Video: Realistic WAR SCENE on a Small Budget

Today, we're taking a look at how you can create your own DIY war scene of sorts, and this was inspired by Avengers Endgame.
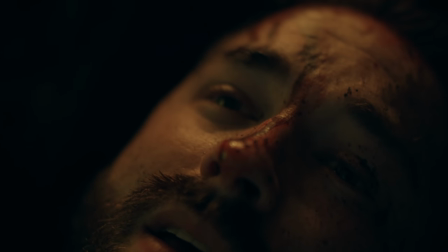Of course, it looks nothing like it, and that's why I say inspired. Thompson brought up the moment in the film where Captain America is laying in the dirt and debris, and that got us thinking about how we could create our own war scene with our hero laying on the ground just all jacked up. But before we get into that... And action. No. I'll cue you on three. Get out. And get out of my office. Action. We're not... You said you were going to do it in your stand-ups. Action.
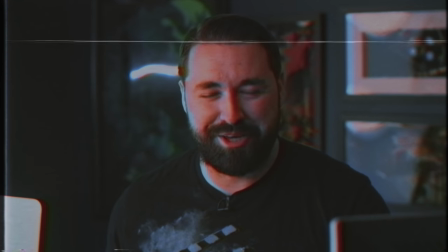No. Josh Connolly here, and boy do I have some good news for you. From June 24th to June 30th, we're having our end of spring sale.
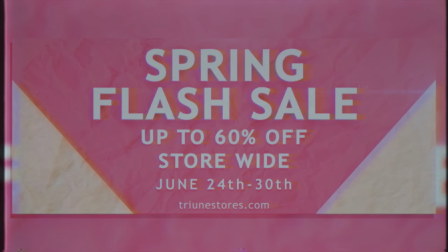Nearly everything on the store will be up to 60% off of all that filmmaker goodness.
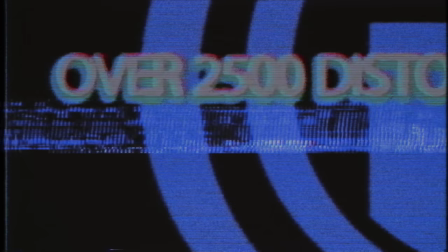We also have two new packs from Rampant Design, the Distortion Toolkit, which has over 2,000, yes, you heard me, 2,000 drag and drop distortion effects.
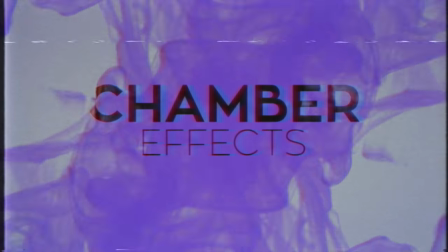Wow-wee, wow-wee, wow. And then we have Chamber Effects. This is 56 drag and drop ink flow clips.
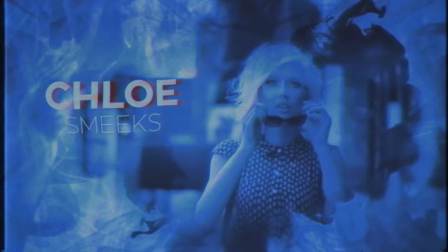This is another one that's great for transitions, but also has a ton of VFX applications and title design.
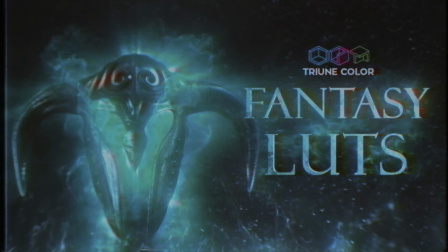Holy whoa! All of our new packs, including the new Fantasy LUT pack, will be available at 30% off for the first 2 days only.
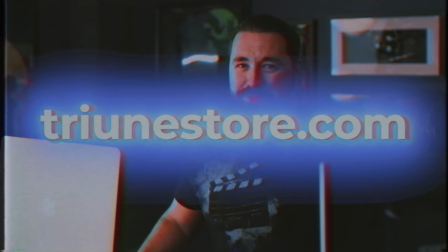So, mark that on your calendar and come rob us blind! Am I done? Is that it? So was that good? Ryan, I'm looking right at you. Why are you not responding to me? Oh, sorry, I was reading the tweet. What? Were you even recording?
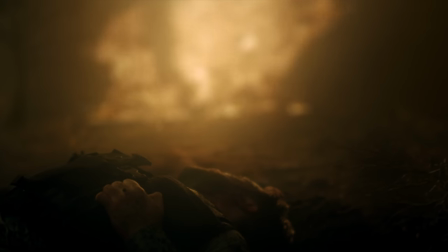Thanks, Josh. But jumping back in, we have our shot, which originally looked like this. And this shot originally looked like this shot.
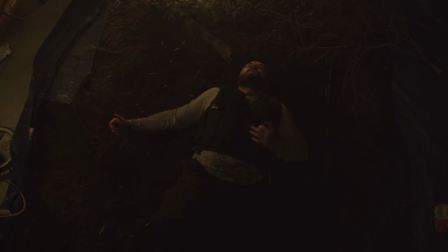The first thing we decided on for this scene was to shoot inside, and there were a few reasons for this. First of all is that if we shot outside, we'd have to shoot very late at night. Secondly, the weather has been a bit unpredictable and actually rained on us while we were setting up, and along those lines, we wanted to be able to have full control over everything so that we could create the scene exactly how we wanted, but Josh is the one that set it up, so let's hear it from him. Action. What? Rolling. Action. Action on what? Sound speed, action. Action on what? You didn't say we were doing action. It. You said we were done. What are cue Josh on three, what? Two, we one, didn't talk about Josh. Anything. So to get this done, we really only needed to fill out a relatively small area, just enough for me to lay on, and then we'll extend the rest later.
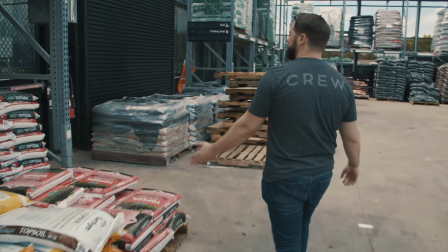So the first thing I did was go over to Home Depot and grab some dirt. I grabbed 5 bags, which cost around 15 bucks.
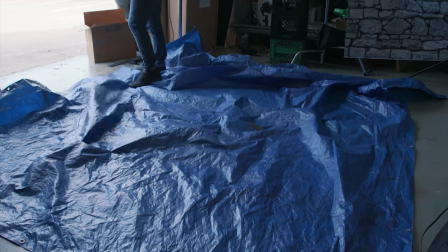So I brought the dirt back to the warehouse and threw the tarp on the floor, which is the very same tarp that saved our lives back in 2013 when we shot Proximity.
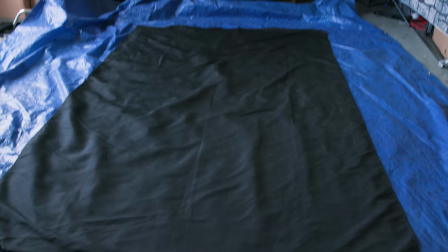But with the tarp down, I put a black blanket on top of that. This way, if I move the dirt around, you won't see the blue tarp beneath it.
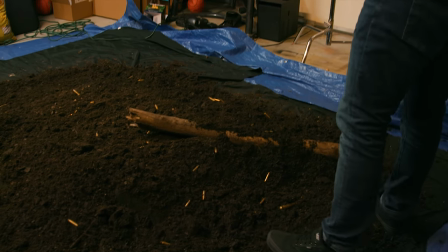And it'll give a little bit more shielding on the sides. After that, I threw in some bullet shells, which we have a huge box full of bullet shells from when we shot the gun sound effects pack. Which was also 2013. It's a productive year. After that, we just grabbed some branches to toss in and we were good to go.
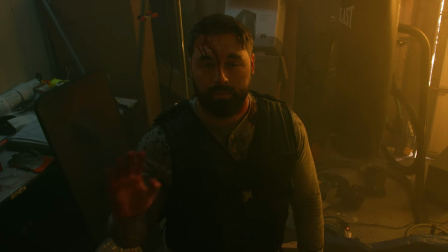For the costume, I just raided our wardrobe room, which is just a room full of stuff that we've collected over the past 10 years of doing this.
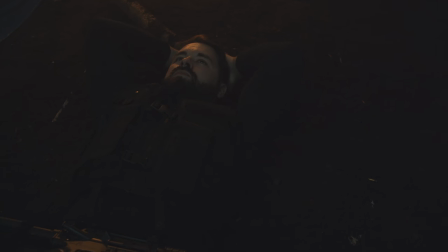For the color of the shirt, we went with a light gray because originally in our tests, I wore a black shirt, which made me blend directly into the dirt, which obviously didn't work at all.
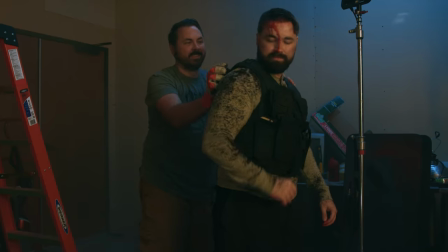So we put blood on my head and covered me in dirt, which Ryan enjoyed way too much.
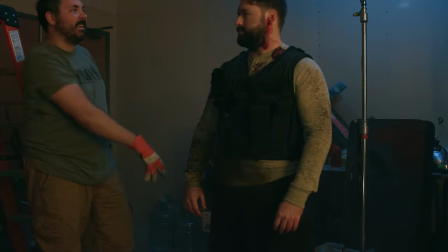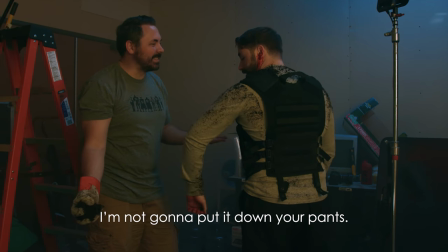I'm not gonna put it down your pants.
I did enjoy that. Thanks, Josh. The setup was incredibly easy and the lighting was very minimal as well. I had two lights giving us a nice warm reddish orange light hitting Josh from the opposite side of camera, which simulated the glow from the fire.
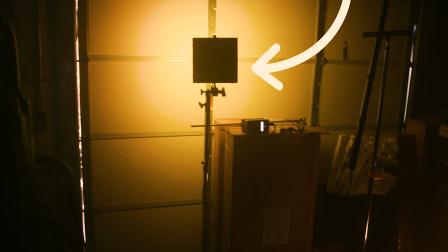Then to bring this up, I had another light with the same color bouncing off the wall to fill the area a bit more.
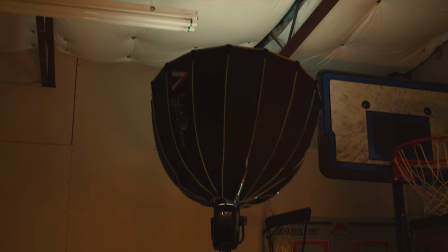And finally, we had an aperture light bouncing off the ceiling with a steel green gel to give a nice, cool, and subtle feel to the scene. The one thing we weren't able to do with the lighting is make it flicker like fire. Josh and I were the only ones shooting the scene, so we had to skip that detail.
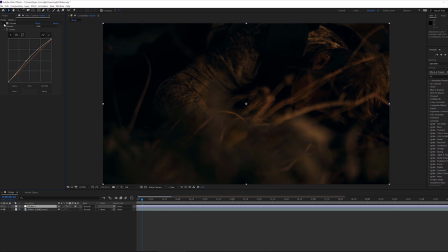But in post, we were able to add a flicker by adding curves on an adjustment layer and boosting the highlights, and then we could put a wiggle expression on the opacity to make that flicker.
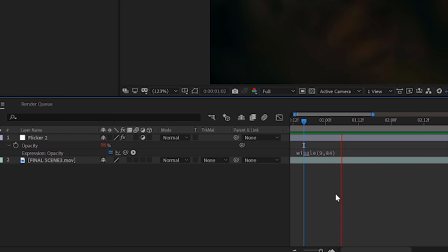It's an easy and subtle addition, and it helps that illusion a bit. We also shot this with my pocket cinema camera.
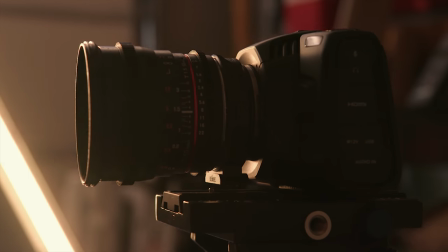This thing is seriously insane. I know I keep saying that, but the more that I use it, the more I love it. I still can't believe this thing is under $1,300. I'm going to dive into my full thoughts about this camera in the coming weeks.
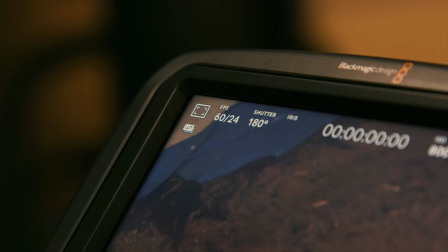But man, do I love it. While shooting this, I decided to go 60 frames per second to push that surreal vibe a bit more,
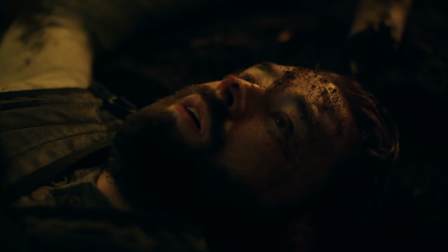and I didn't use any rigging and a lens that did not have IS, which is image stabilization.
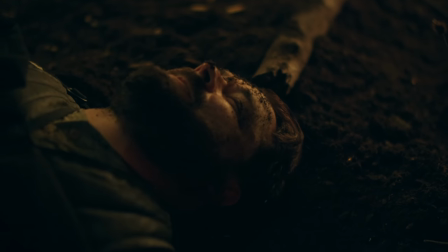And the result of using no image stabilization and no rigging on a light camera like this doing handheld is getting that micro jitter, which looks terrible.
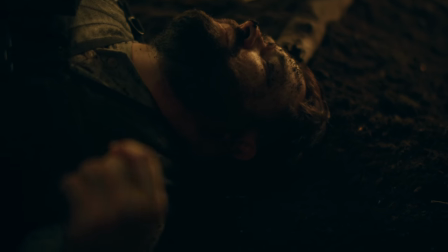But in slow motion, it gave this extra off surreal sort of look, which I dug.
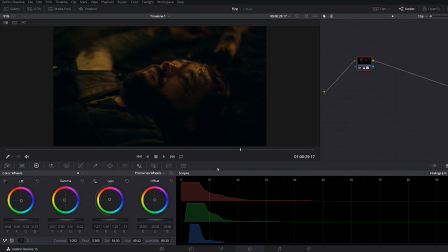In post, I graded using DaVinci Resolve, which I'm also in love with. I know some of you might be thinking, yeah, but look at all their lights, the camera, and resolve. Well, you can get resolve for free. The camera is cheaper than most DSLRs, and you can do exactly what we did with the lighting with DIY lights,
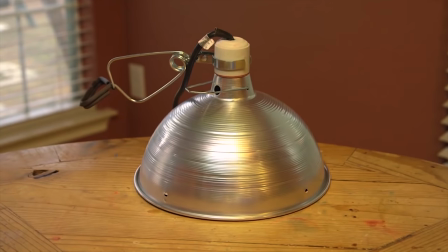like this bar light we made a few years back, some can lights, and spray painting bulbs or DIY gels.
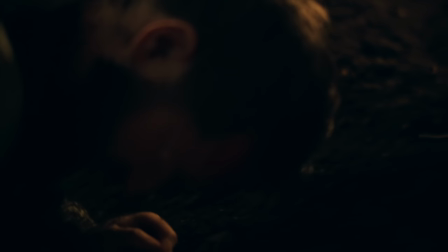After that, it's just about framing carefully to get what you need without having to do a lot of work in post, which the only two shots we did any VFX for are these two here. Both were pretty simple, and we'll show how we did them after this quick PSA brought to you by NordVPN.
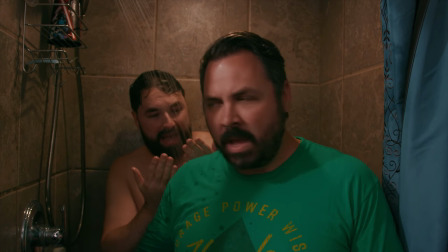Step back for me. Let me talk to you about NordVPN. Why? Using the internet without NordVPN is like taking a shower with a stranger.
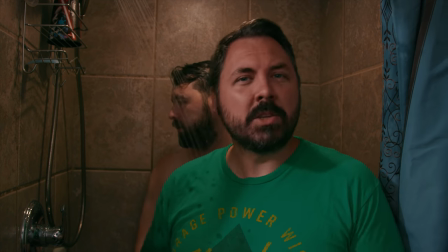It's weird, awkward, and they're probably looking at things you don't want them to. So start protecting yourself now and get 75% off a 3-year plan
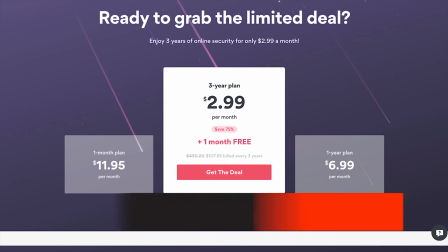by using the coupon code FilmRiot at nordvpn.com/FilmRiot.
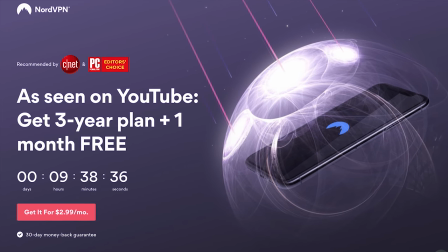And when you do use our coupon code, you get a whole extra month free. That means that's a whole nother month of creepy perverts not looking at your giblets.
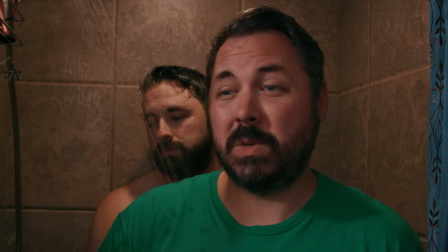Don't call them giblets. I travel a lot for work, and all the work that I do is web-based, which means I have to be on public Wi-Fi in places like hotels and coffee shops.
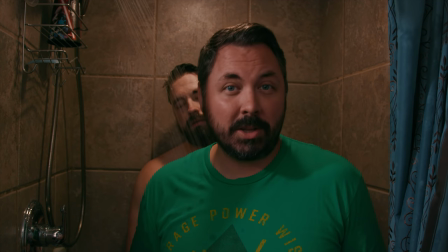And the scary part about that is anybody who cares to look can see into all my private data.
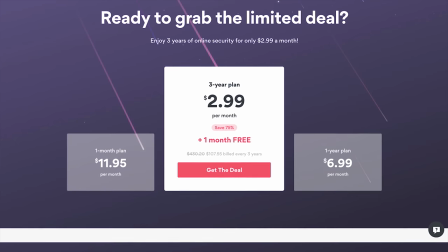Stop looking. And that's why you want NordVPN. You just get an account, download the app to your computer or phone, turn it on, and that's it.
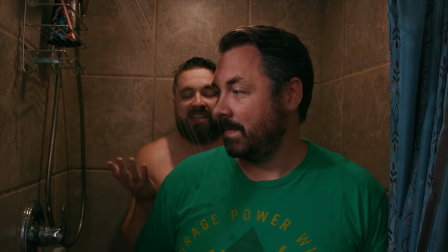Why are you even in here? This doesn't even make sense to what you're talking about.
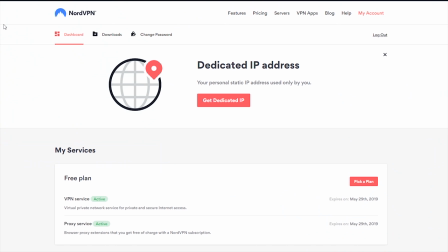What it's doing is hiding your IP address by redirecting your connection through a remote server, making it seem like you're somewhere else entirely.
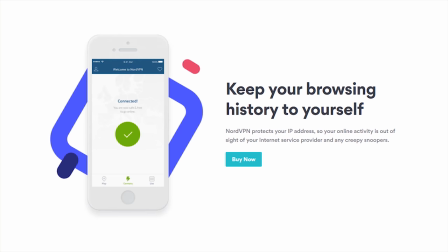Can you be somewhere else entirely? No, hold on, you're gonna like this part. Which means your ISP no longer can see what you're doing, and that means no more throttling,
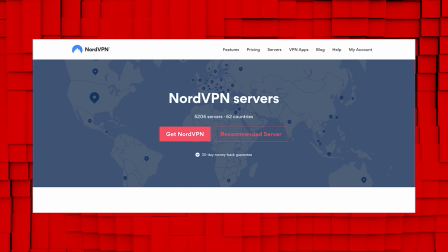no more targeted ads, and if there's a show on, say, Netflix that's only available in another country,
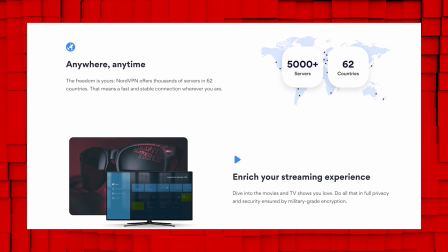you can select that country from their list of 61 plus countries, and you're in. Actually, it's pretty cool.
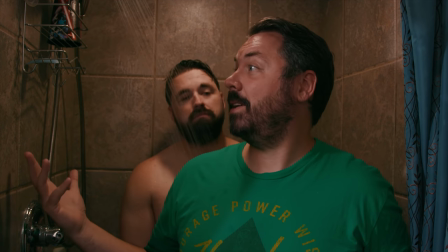That's what I'm trying to tell you. Please leave.
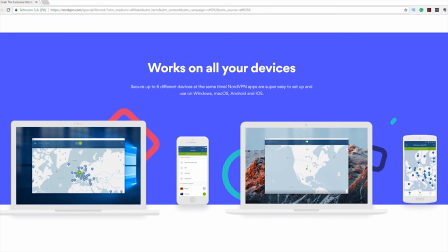They also have a Chrome extension, Android and iOS apps, military-grade encryption, no data logging, and they're the only VPN with a perfect score from PC Mag.
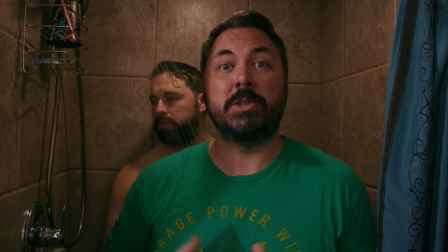So stop taking showers with strangers. Or your brother.
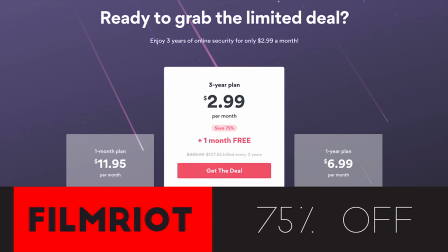Jump over to nordvpn.com/FilmRiot, use the coupon code FilmRiot, and get 75% off of a 3-year plan and a full month free.
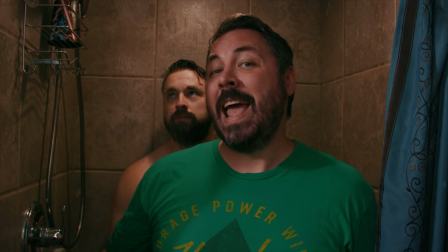Stop using the internet without NordVPN like this, and start using the internet with NordVPN like this.
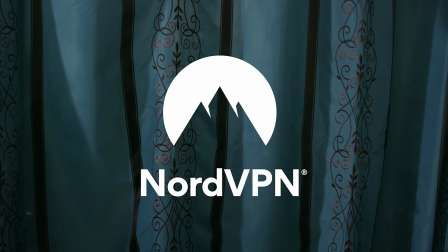Thank God. No, thank NordVPN. Logo. That's good advice right there. But jumping back in, let's add that sexy fire. First, we bring our footage into After Effects.
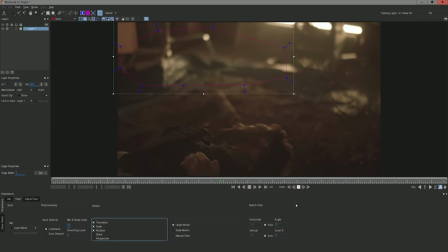Thompson tracked the background in Mocha AECC, which we've shown how to do a few times, so I'm not gonna go into that here.
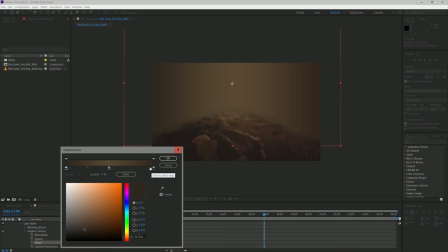But once that was done, he created a solid, and using a layer effects gradient, he chose colors from the footage to fill out the background and linked it to the track.
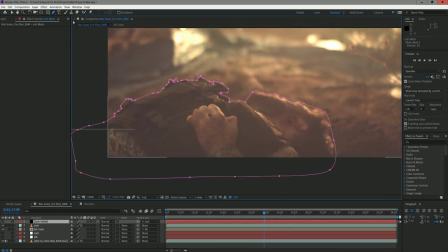Next, he had to do a bit of roto work on Josh for when there's overlap between our original background and Josh,
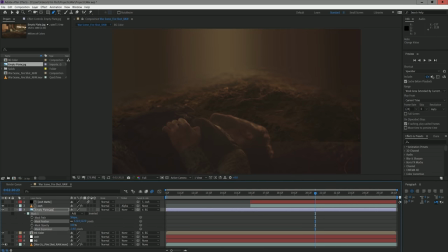and he used cutout areas from an empty plate of the scene and placed bits of that ground throughout the background,
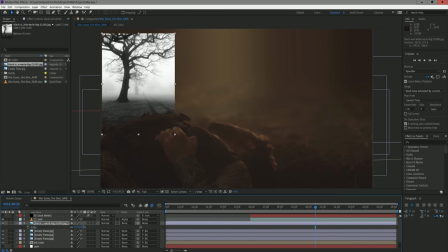lowering the opacity and using blurs to match it all up. Then to feel the space more, we grabbed a free stock image and cut the tree out so that we could place it in the back.
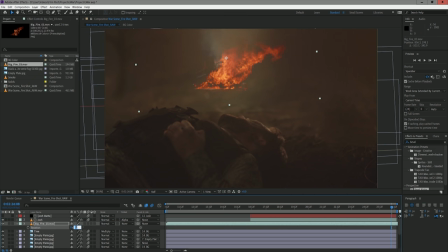And finally, we grabbed stock footage of fire, which we got from Action Essentials 2, as usual. But Thompson tossed it in, positioned where we wanted, linked that to the same null with our Mocha tracking data, then set that to screen, blurred to help it blend into the scene, and added a couple layers of glow,
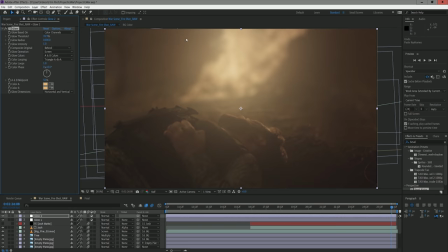and we have our fire.